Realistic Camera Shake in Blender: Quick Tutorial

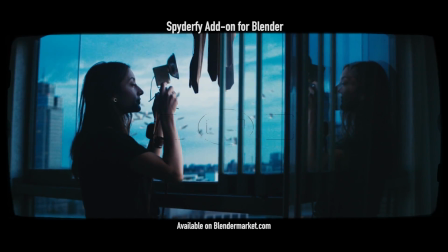4s
What's up guys, it's Brad from LightArchitect.
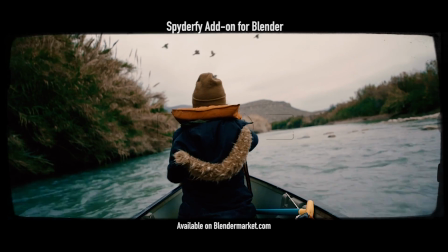7s
In this video, I'm going to share a quick tip on how you can add some simple camera shake to your 3D camera inside of Blender.
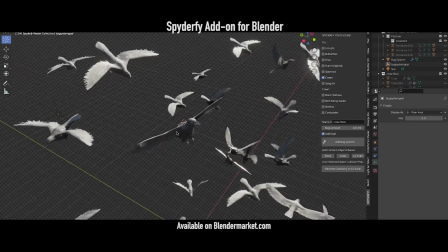13s
This technique is fairly simple and a lot of you have probably used it before if you use camera shake, but for those of you who haven't,
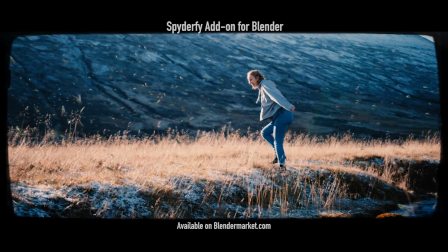19s
this can really drive a little bit more realism or grittiness or simply just an artistic touch depending on the style of scene you're going for.
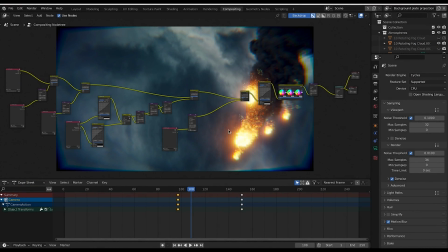26s
Anyways guys, let's get started. Here we are inside of Blender. Recently I've been working on this meteor strike composite here where these meteors come out of the sky and they're gonna hit the ground and create a kind of a cool explosion,
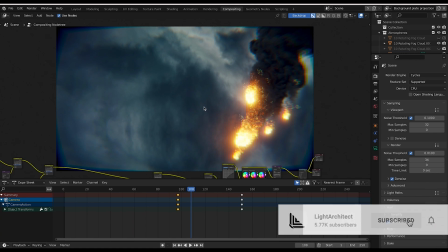36s
and it's still a work in progress, but I wanted to add a little bit more of a chaotic look to the camera.
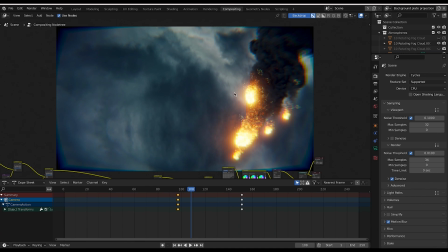41s
So I thought I'd use this scene and the camera shake that I added to the scene as a bit of an example for what you can do with this shot. So this is just a work in progress composite here, but I'll go ahead and go to the layout mode here and just show you through the camera.
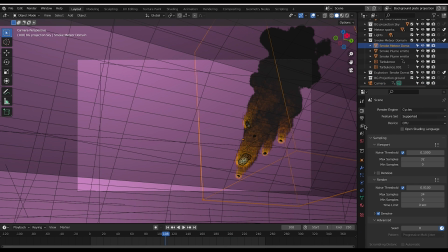52s
And I'm also just going to turn off our smoke meteor domain here for a second, just so we can play everything back a little bit faster.
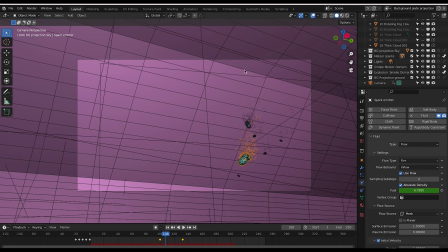60s
So these are our meteors here and our camera.
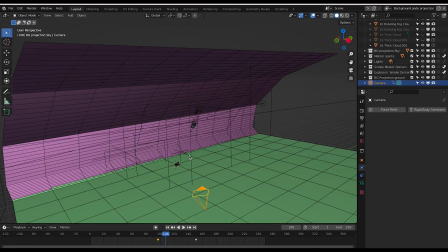63s
This background, just so you guys have a general idea here, this background here is just a sky and this is just our ground plane.
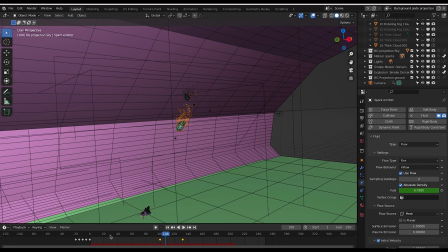69s
And then here are our meteors, and our meteors have some sparks flying off them, and you can see they kind of go into the ground and they're going to create an explosion.
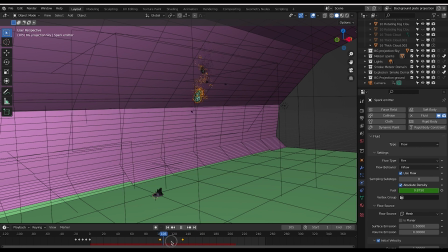78s
We've created a explosion system through our chaos add-on, which we will bake out soon and make a tutorial on this whole process.
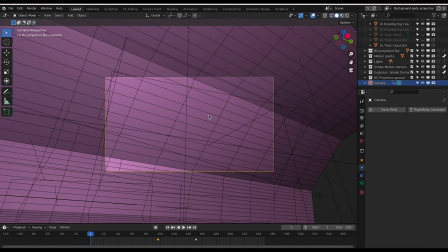86s
But anyways, without further ado, this is kind of the shot we have with the camera shake,
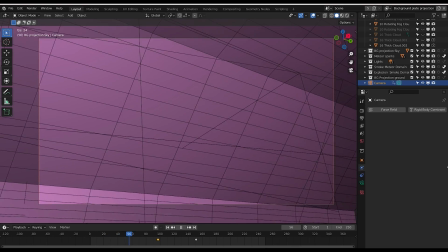91s
and I've just animated our camera following these meteors, but you can see that there's camera shake before and after the actual keyframes,
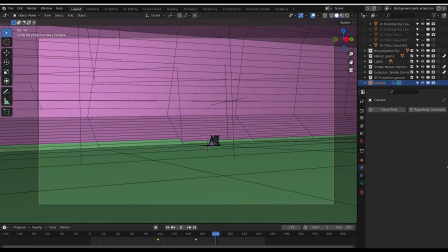99s
which is going to add a little bit of realism.
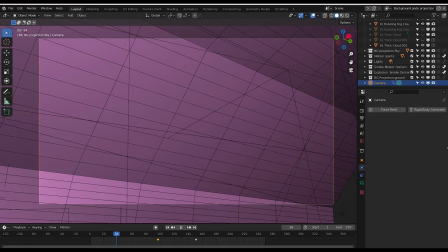101s
And I'm still dialing in the exact camera shake, but this is just the general concept here, just adding a little bit of that handheld look.
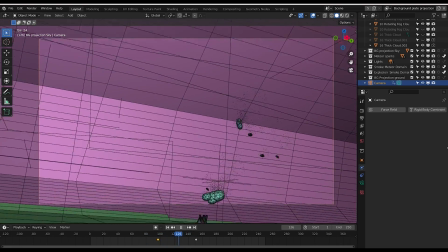109s
And you can also make the camera shake occur only on certain frames.
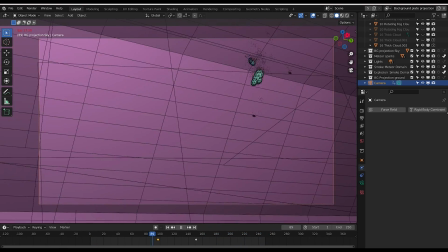113s
So for example, if we wanted to make the impact of the meteor in this shot be a little bit more turbulent, you can definitely increase the camera shake during that portion.
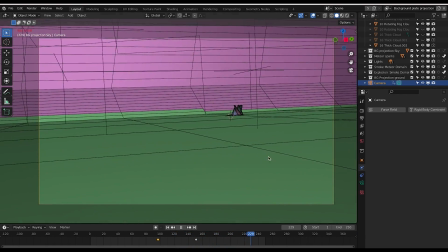121s
So lots of different things you can do with this here. I'm just going to show you the basic setup and how to do it in a new scene.
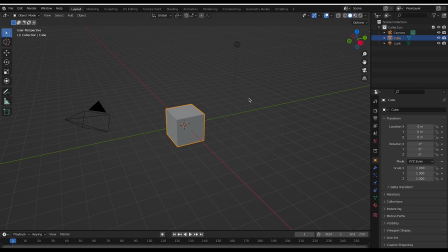126s
But yeah, anyways, I'll just go ahead and open up a new scene here. I'll just make a short animation here with our camera, and then we will add some camera shake to it.
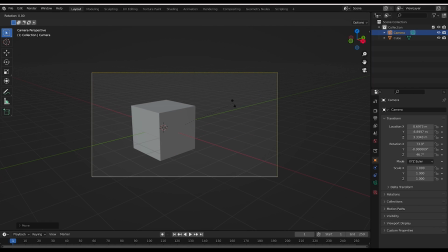135s
So I'll just take our camera, point it at our cube. I'll go to frame one.
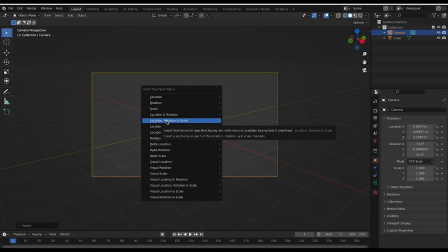140s
I'll add a keyframe for location, rotation, and scale. You need to make sure that you've added a keyframe for the property that you want to add your camera shake to. So in this case, most of the time for a little bit of a handheld look, I'll add some noise to the rotation. So this one should be fine, or you could also just do rotation. But since we're going to be animating the location as well, we'll do this one right here.
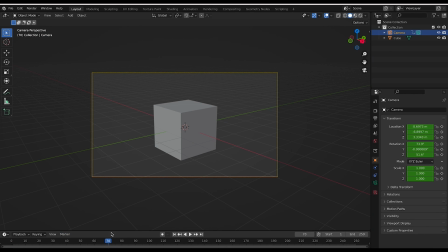159s
So add a keyframe there, and then I'll just go maybe, you know, we'll go to frame 70 and move our camera over this way. Just kind of create a very simple rudimentary animation here, like so. All right, something like that. Okay, add a location, rotation, scale, keyframe again. Make sure we get what we want here.
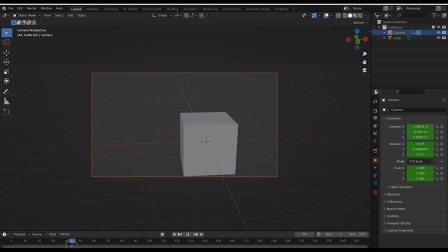177s
So, you know, we have our cameras just going side by side here, and I might just in the middle just pull this back a bit. All right, so you know, super simple animation here, but let's add some camera shake to it to give it a little bit of life.
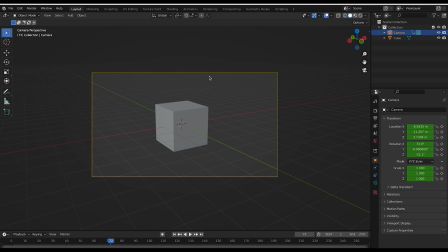192s
So to do that, all you have to do is make sure your camera is selected and that you've added the keyframes that you want. If you don't want to animate your camera, just make sure to add a keyframe at a singular position. And then I'll just go to our graph editor while our camera is selected. And as you can see here, this is all of our keyframed data.
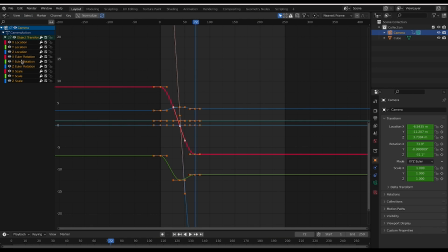209s
And we want to go to our object transform properties for our camera. And we want to add some noise on the rotation properties of our camera. And you can also add noise to the location and scale, but I found that for a handheld look, the most important thing is these three rotation factors.
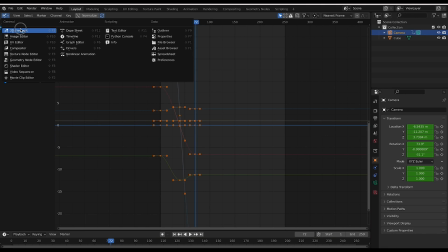224s
So I'll go ahead and click on the X Euler rotation here. And just so you guys know what property that is, you can just go up here to the X Euler rotation right here.
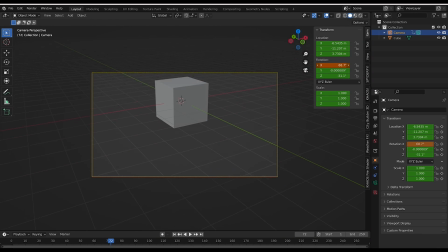233s
And you can see we're going to be adding some noise to this value that animates the camera up and down. So go ahead and go back to our graph editor. And to add some noise, it's very simple.
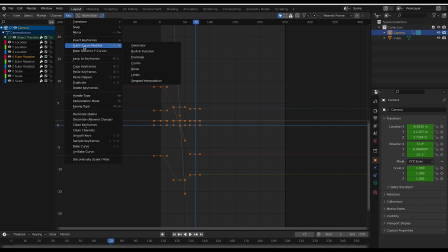243s
We're just going to go to key, and then we're going to go to add F-curve modifier, and then click on noise.
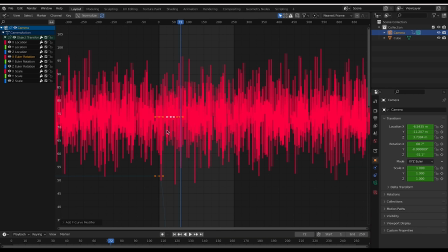247s
And we got to find our actual value here. This is where our X Euler rotation graph is.